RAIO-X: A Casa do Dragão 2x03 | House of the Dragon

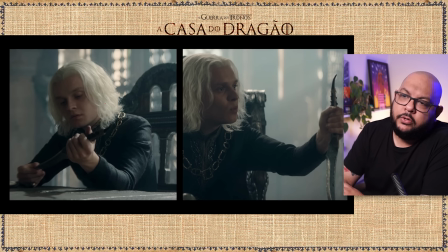492s
Não à toa, quando ele conclui, ele está se mostrando entediado aqui, quando ele conclui esse papo, ele vai lá e crava o punhal na mesa, como quem disse.
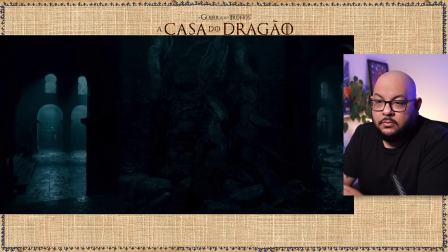501s
Presta atenção, estou falando. Aqui é a Harrenhal, olha o Demo passando aqui, bem no cantinho. Demo vendo aqui, a câmera deixa, né? Ah, PH, mas está escuro, mas aí é o que eu falo, eu aumentei aqui essa cena, essa exposição.
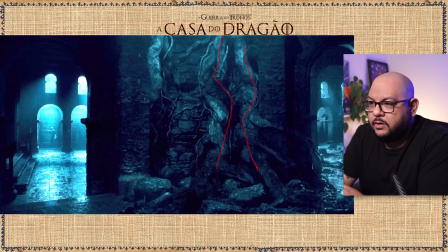515s
Primeiro as raízes, coisa linda, né? Muito bem construído, Harrenhal. Acho que é do jeito que eu... É melhor do que como eu imaginava nos livros. Porque ao mesmo tempo que realmente é toda assombrosa, Harrenhal, ainda tem um quê de humanidade, ou seja, ainda foi construído. É como se Harrenhal não pudesse ter sido construída ali, né? Ela invadiu aquilo tudo.
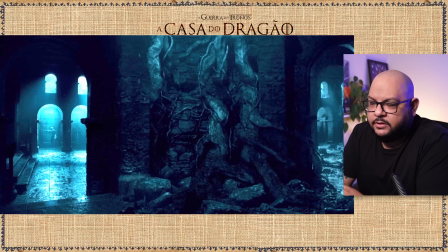533s
E agora a natureza está retomando Harrenhal. Então quem sabe a história aí da fortaleza, do castelo, isso vai fazer muito sentido o que eu estou falando. Mas o que eu quero dizer é que como a câmera fica aqui, e o Damon passa daqui, né? Até aqui. A câmera não tem tanta pressa pra cortar, eu acho que mais do que isso, o pH tá escuro, mas é porque realmente tem que estar escuro, não tem luz, é Harrenhal, pô.
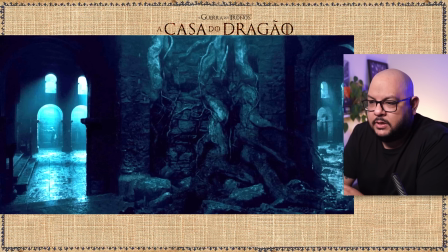553s
Aqui realmente você não tem que ver com tranquilidade, com clareza, aqui fica mais evidente ainda,
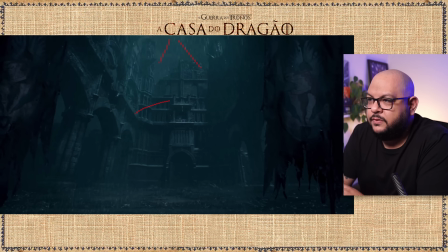558s
quer dizer, mais claro, mais evidente, né, sem o teto aqui, essa chuva, aqui a casa Strong, a heráldica da casa Strong,
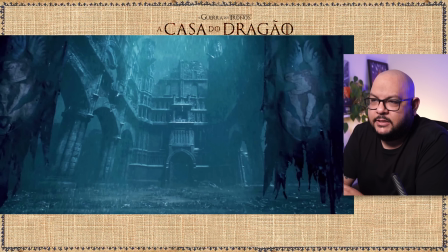565s
aumentei aqui o brilho, fica mais evidente aqui também, ó, a heráldica dos Strong, ou seja, Harrenhal destruída leva todos à destruição, né, por isso que tem o banner, a heráldica, o brasão de armas, também destruído, como se ela tivesse jogado uma família em frangalhos, assim como o teto desse local,
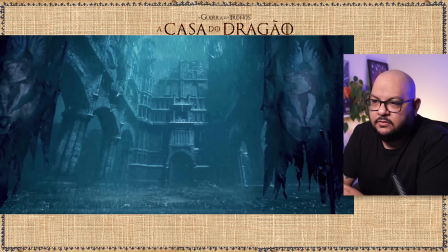582s
assim como esse local como um todo, totalmente em frangalhos, destruído, irrelevante para aquilo tudo que está acontecendo.
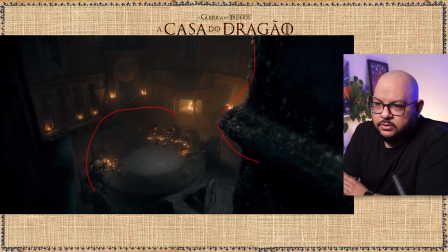589s
Aqui mais uma vez, no Cantal, eles mostram uma certa nobreza, vamos colocar assim, mas sempre ficam colocando nos cantos, mostrando como o local é meio entregue, literalmente entregue às baratas.
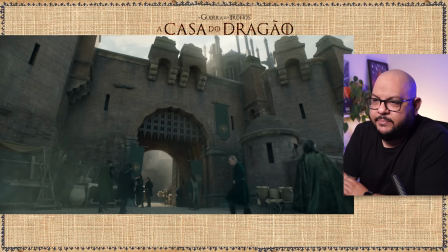601s
A diferença é muito grande quando você passa para a próxima cena, não é a diferença? Aqui é a Fortaleza Vermelha, creio, e salvo engano aqui é a Fortaleza de Megor, que é uma fortaleza que fica dentro da fortaleza. Então aqui, salvo engano, é a Fortaleza de Megor, por isso que eles estão colocando os banners,
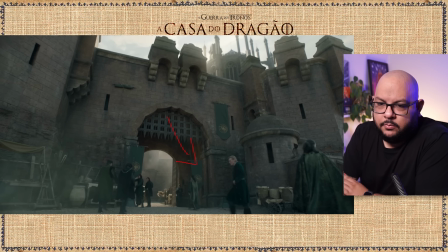621s
porque antes eles não estavam aí, então mostra que está em uso e está aberto para o povo. Aqui também tem um ponto, tá vendo isso aqui, burgos, era muro, burgo quer dizer muro.
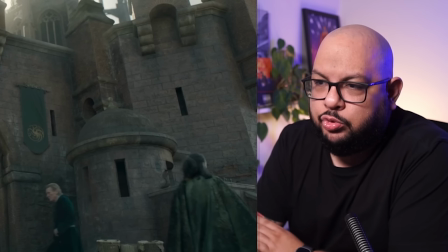630s
Então, as pessoas que ficavam dentro dos muros eram quem? Os burgueses. E a gente vai ver a dicotomia hoje, né? Dos burgueses pra plebe. Os burgueses eram os comerciantes, ó. E por que burgueses também?
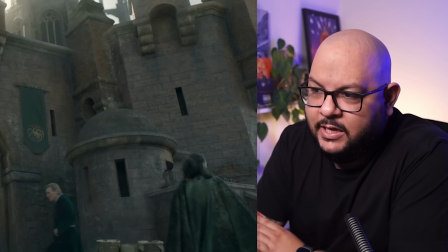644s
Não só porque ficavam dentro dos muros, mas porque dentro dos muros eles iam, eles iam, melhor dizendo, para os muros vender as suas coisas.
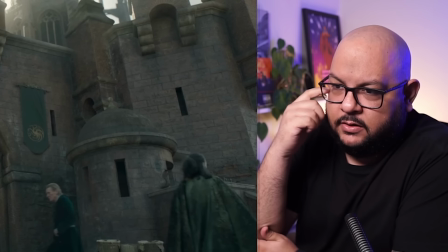651s
Então, já visitei vários castelos. Portugal, inclusive, tem castelos maravilhosos.
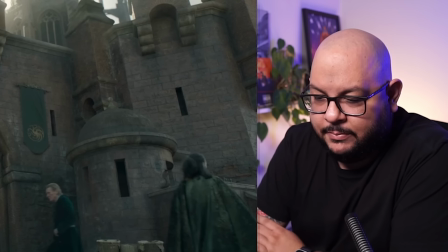657s
E lá tem uma cidade chamada Óbidos.
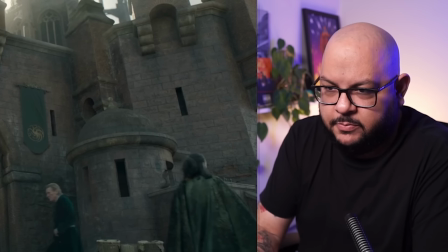660s
É praticamente uma cidade medieval minimamente preservada e você se hospeda dentro de um castelo,
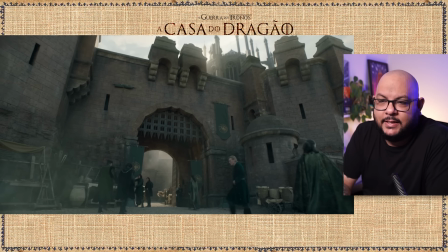667s
dentro de algo parecido com isso aqui. E o que eu quero dizer é que na entrada tem lá os comerciantes, então eles ficam nas entradas, nos muros, portanto, são os burgueses, os comerciantes e futuros ricos nessa região aqui.
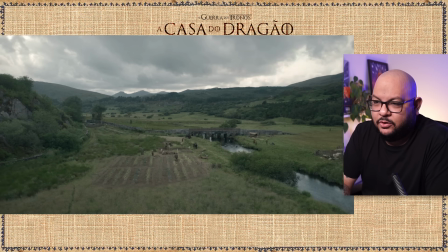681s
A diferença é os camponeses, que mostra essa diferença que eu falei lá,
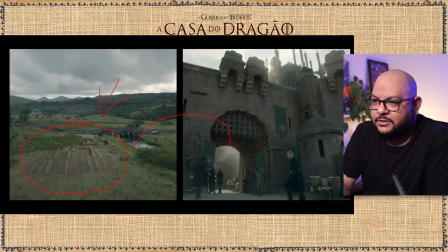685s
então o episódio mostra aqui os camponeses e os burgueses.
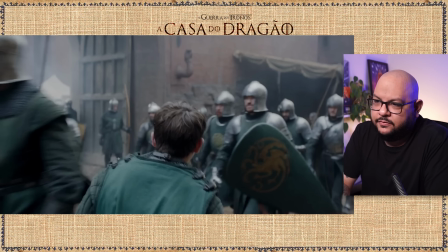693s
Assim como os episódios passados, esse sujeito vai nos guiando até o coulo, ou seja, nenhuma cena é introduzida apenas com um corte seco, aproveita pra mostrar as guarnições aos burgueses, aproveita pra mostrar aqui tudo bem direitinho. Isso aqui,
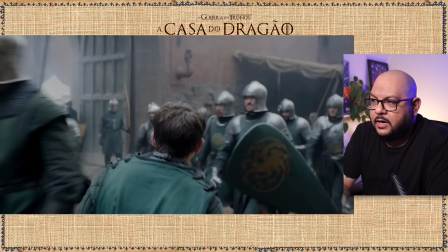713s
aí agora eu fiquei em dúvida Se é a Fortelas de Magor Ou se é a Torre da Espada Branca A Torre da Espada Branca que parece o castelo de
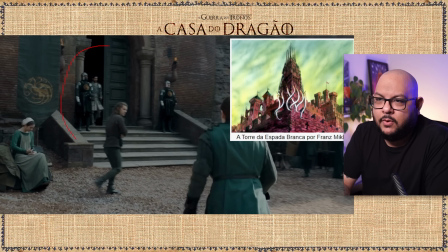721s
Grayskull É onde fica a Guarda Real Onde eles treinam e etc E outra coisa super interessante Os figurantes são muito Dão uma profundidade muito legal Para as cenas, né?